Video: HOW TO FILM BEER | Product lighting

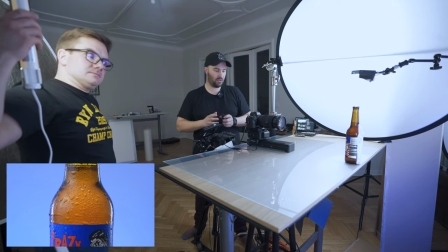shows in the reflection of the bottle. So I'm just gonna press the Eldochrome and let's go.
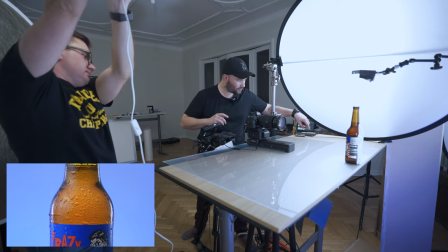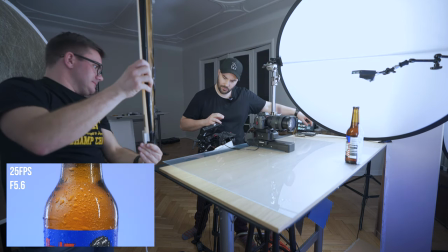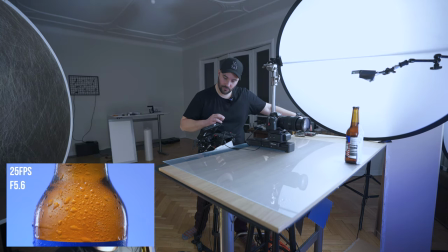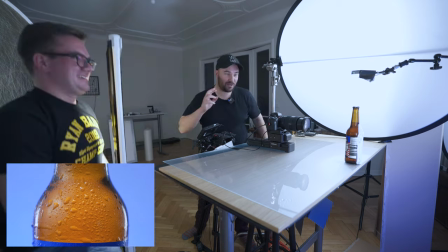Perfect. And that is so sharp. The 2470 at 70 millimeters, it's got, I think, 18 centimeters,
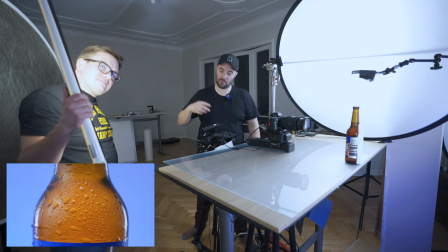a minimal focus distance, so you can use it as a macro, put in Super 35, and it is crystal.
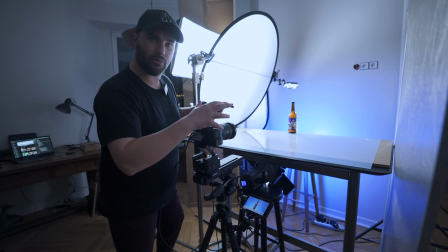Right, so the last shot that we're doing with the actual bottle, without any beer coming out of it, is a push-in.
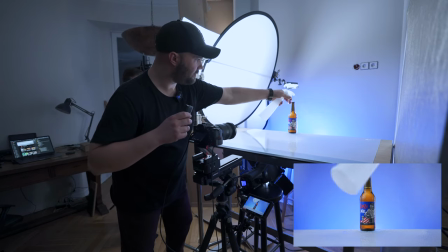I'm just gonna wet the area around it a little bit more, so it looks like everything's kind of almost frosted around it.
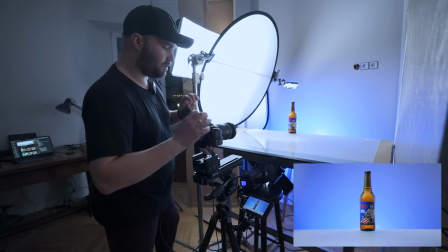And what we're going to do is we're going to push in with the actual full bottle, and as we push into the end, the side light and the back light are going to turn off, and that is going to transition with the back light still on into the beer pouring out of the bottle into a glass.
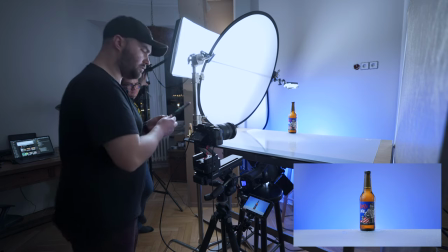So let's try this. Eldochrome slider, David's ready, I'm ready, and
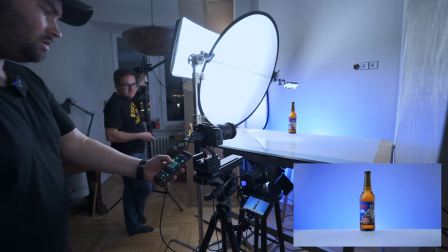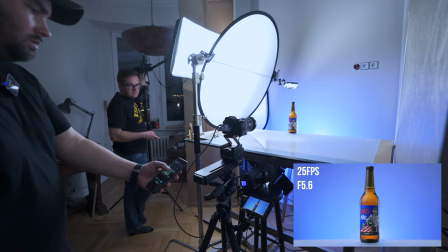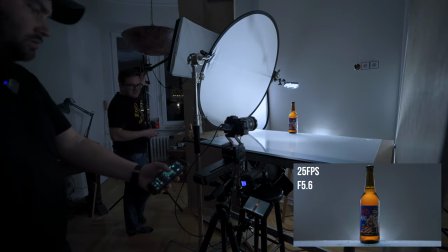look pretty cool.
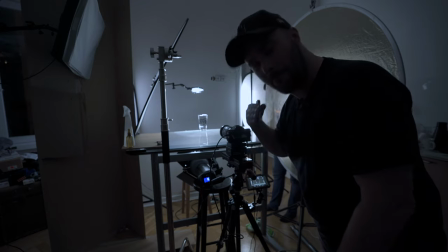let's start pouring. Right, so we finally got to the most fun stage of this shoot, and that's pouring the actual beer.
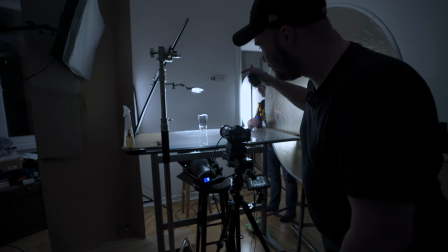So we've got the glass there. We have tilted it a little bit on its axis so that the rear print and the front print aren't kind of overlapping each other,
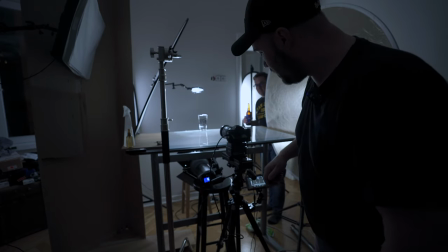so we can see that it's from Alebrovar. And we still have the lights turned off. We're going to turn the blue light back on when we have like a macro shot, the next shot of the pouring. But right now we're going to do like pouring at 100 frames per second.
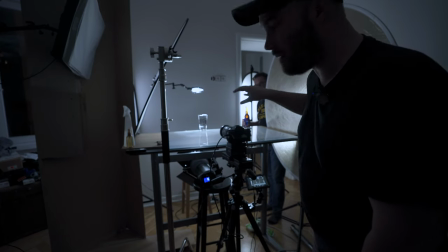And it's going to just be backlit and toplit as you see now.
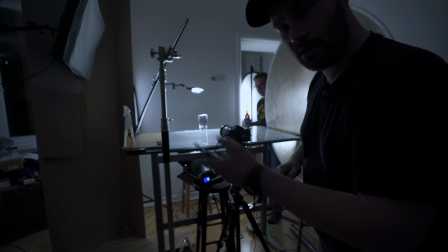And we're going to try it with the Eldochrome slider, just a little slow pushing.
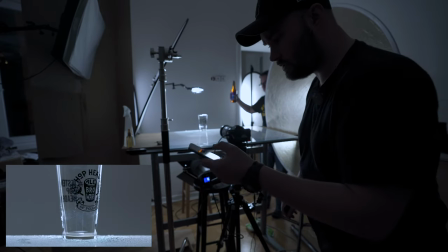So here we go.
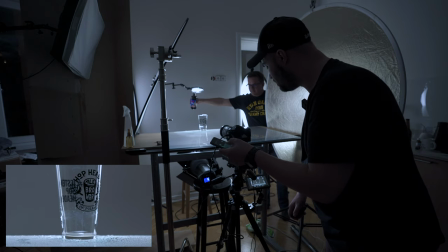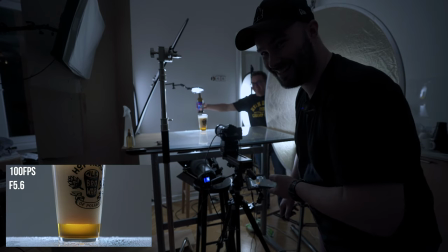That's a lot of head. That's a lot of head.
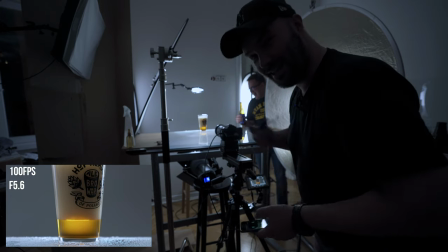We might try that again, but we're not going to film it.
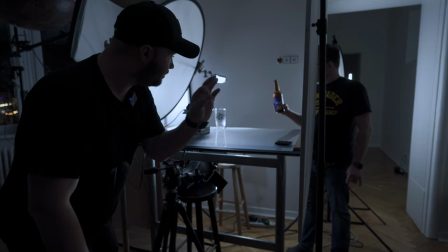Right, the shot we're doing right now is a macro shot of the beer bottle, like opening the neck as the beer is coming out of it. And we're not going to see the glass. We're just going to see it pouring out at the moment. We decided to leave the blue light off just so it's really, really kind of glowing.
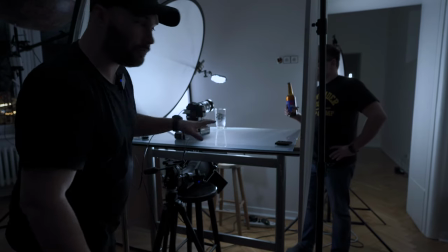So we're going to try this now. No dolly, nothing, just macro. Go for it.
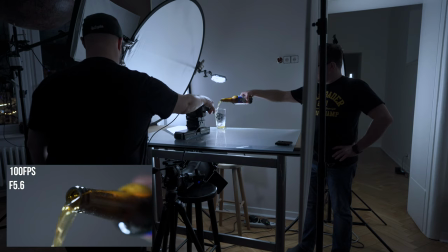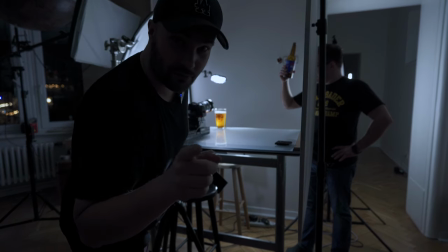Perfect. That was beautiful. Right, so we're on our last shot now.
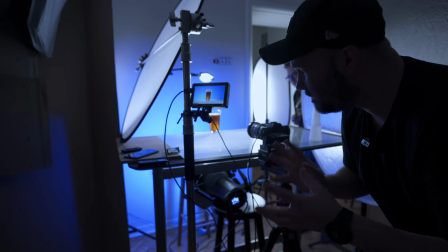So it's like a pull out and the beer's full, but we don't have too much head.
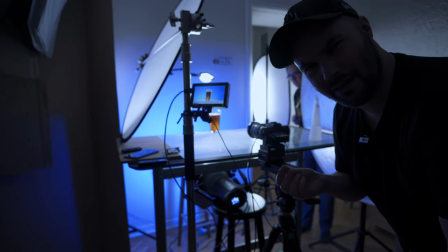So to get a little bit more head, all you have to do is put a little bit of salt in your beer.
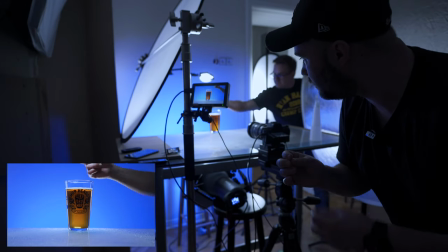It will start throughing up and bubbling. Wait.
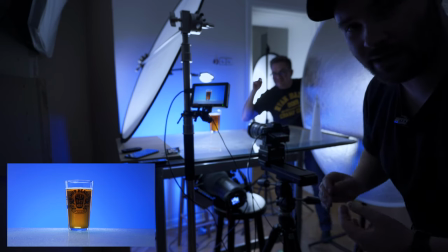We're just gonna press play, record, the slider's gonna pull back, and that is gonna be the end of our commercial shot.
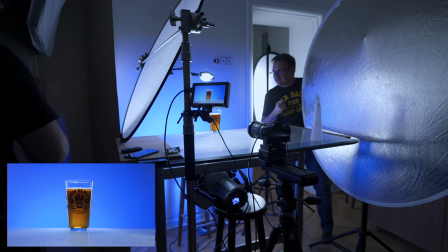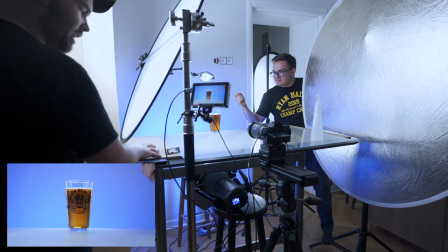Okay, put it in.